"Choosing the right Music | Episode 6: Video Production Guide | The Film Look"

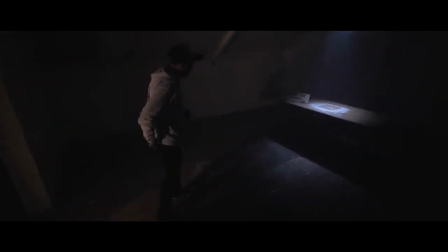0s
In this video, we're going to talk about some of the things you need to take into consideration when choosing music for your next short film or client project. Welcome to The Film Look in episode 6 of the Video Production Guide.
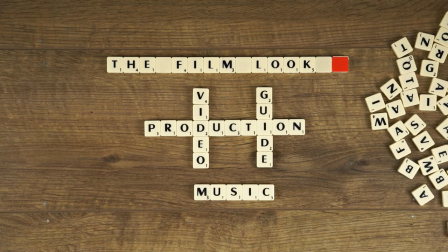This episode of The Film Look is brought to you by premiumbeat.com. Find exclusive production music for your next film. Adding music to your film is another way to help tell the story, but adding the wrong music can change the tone and the mood of the film very easily and tell a very different story.
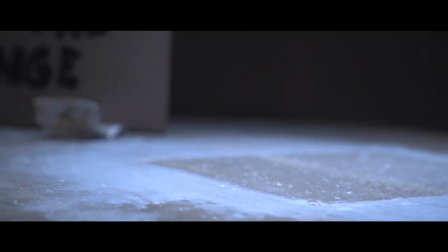28s
With each scene in your film, you need to think about a few things. What do you want the audience to feel?
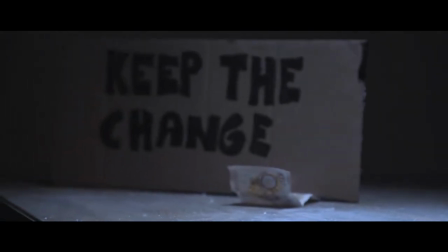33s
Will the music drive the scene?
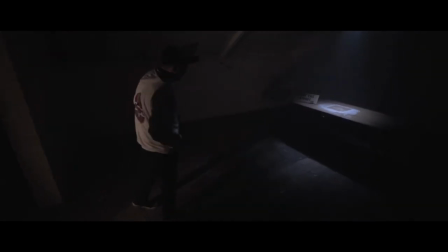35s
For this scene in our short film Keep the Change, our main character is at his highest level of stress as his car's broken down and if he doesn't deliver the pizza in time, he's gonna get fired.
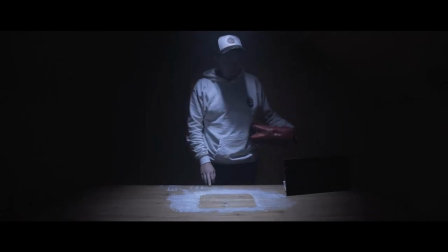44s
In this scene we want our audience to feel the same tension, our delivery driver is failing. If we use music like this, it would not fit the mood.
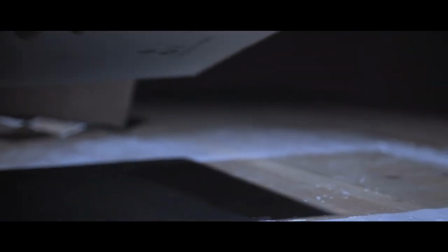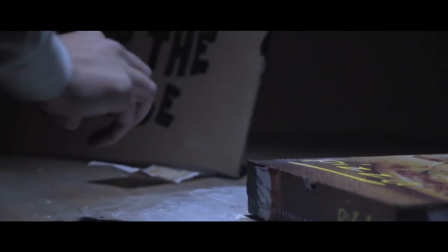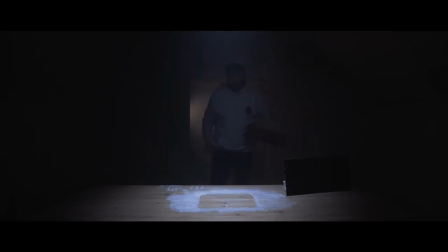65s
Let's try this.
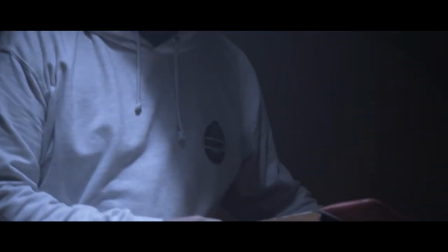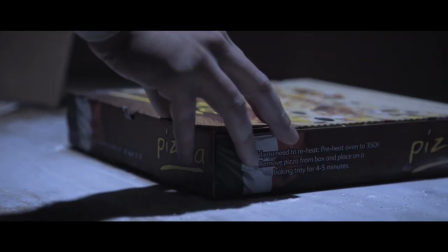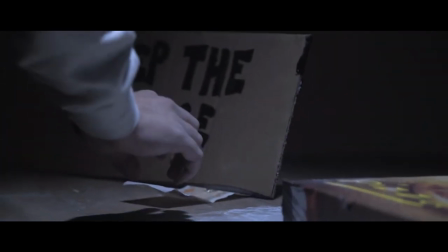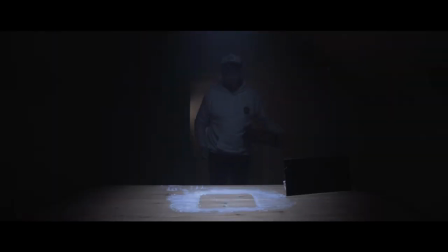87s
Not quite right, is it? Let's try this one.
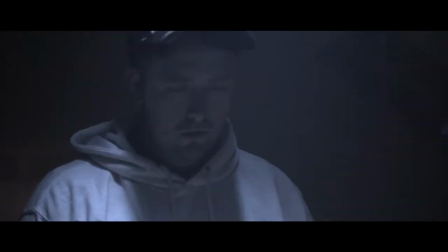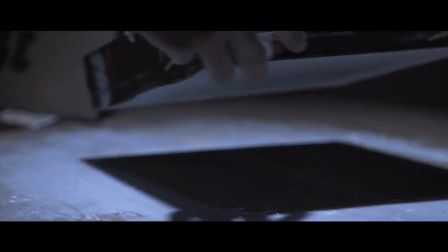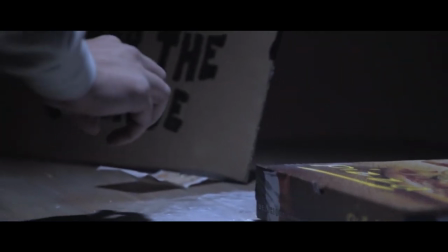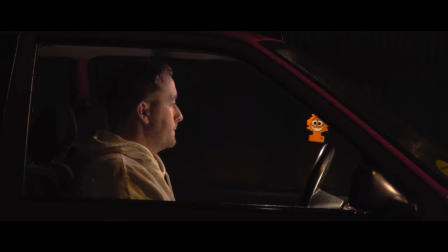109s
We think this one works well and it drives the scene forward. Another question you need to ask when picking music for your film, will the music work with the other audio in the scene?
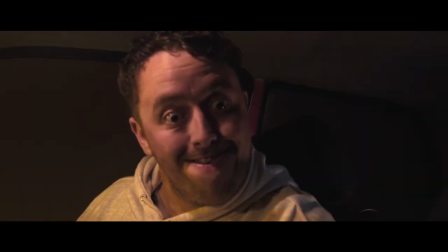117s
The other audio in the scene could be your character's dialogue or the Foley sound effects which also help tell a story.
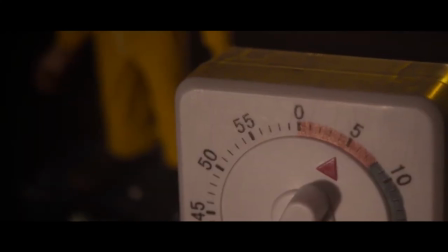123s
If you add music into a scene and it's taken away from the story because the other sounds are being drowned out, think about having no music.
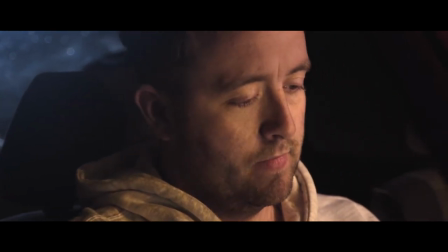130s
Not every scene needs it.
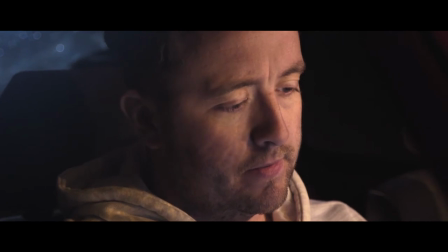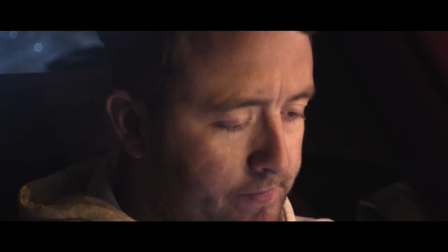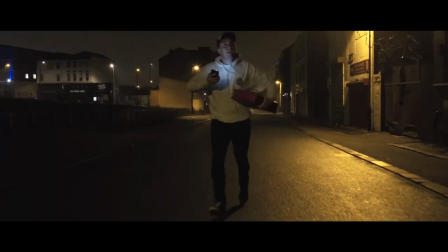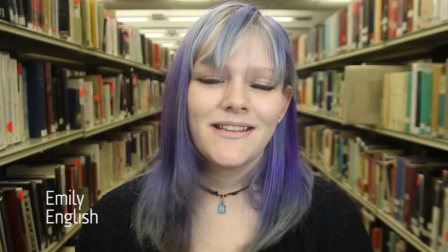146s
Just like a short film, a client video has a theme and a mood. A traditional corporate video selling a service might have a track like this.
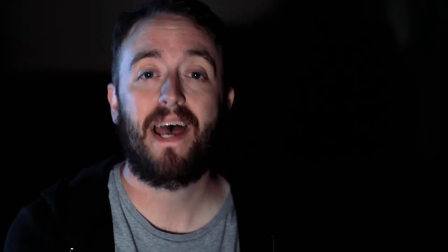156s
If the subject matter is a little more sensitive, you might have a track like this.
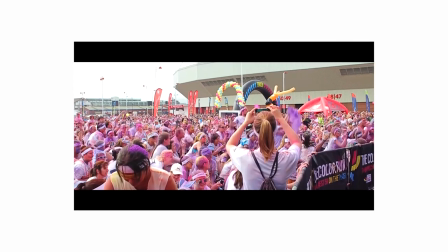163s
And an event video might have a track like this.
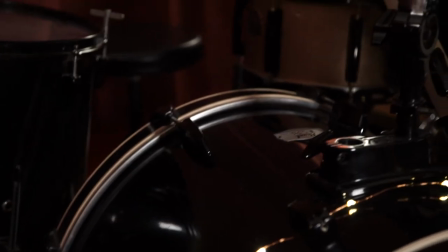170s
For the video we made for Pomplanoose Recording Studios, we used a track like this.
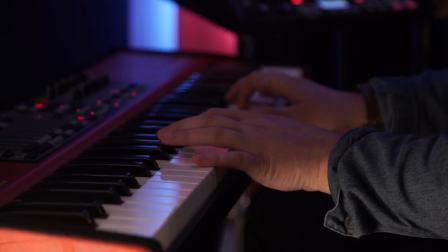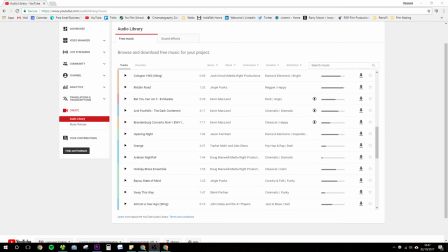183s
There are lots of different places you can find music for your productions. Places like YouTube's Music Library is a good place to start and it's free, but after a while it's a little bit limited. We have been using a website called Premium Beat to get the music for our client videos and short films for the past two years now.
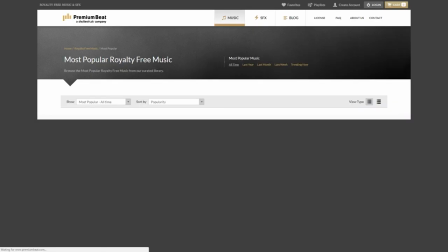198s
They have a wide range of genres and sub-genres and all of the music you've heard in this video is from Premium Beat.
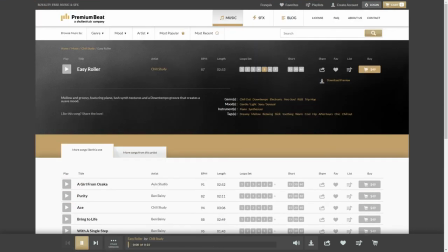204s
Finding the right song can be time consuming. Sometimes you will find the perfect track right away and other times it will take you hours.
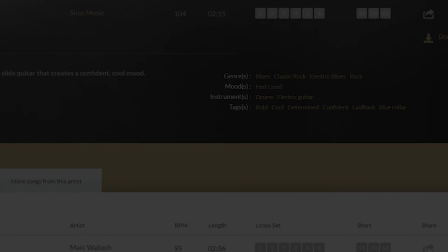210s
One of the main reasons we use Premium Beat is because they allow you to download a range of different lengths of a preview track.
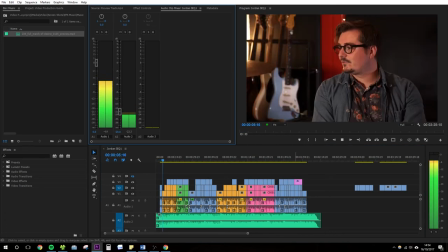216s
This allows you to add the track to your edit and see if it fits the tone of your film. On the other side you have to play the track on your web browser then click play in your editor which is a bit of a pain. Just remember to tell your client that this is a preview track so they're not confused when they hear the words premiumbeat.com in the background.
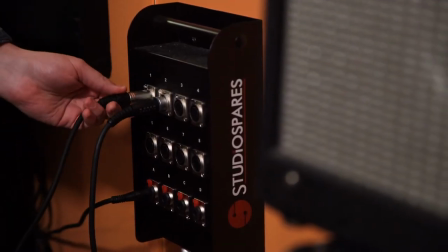232s
For the videos we made for this guide we edited the videos to a suitable track that we found on premium beat then we sent the draft version of the videos to our client.
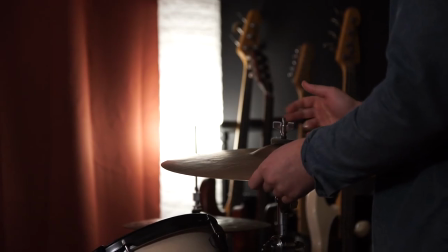241s
If they did not like the track for whatever reason we would change it without paying for the music.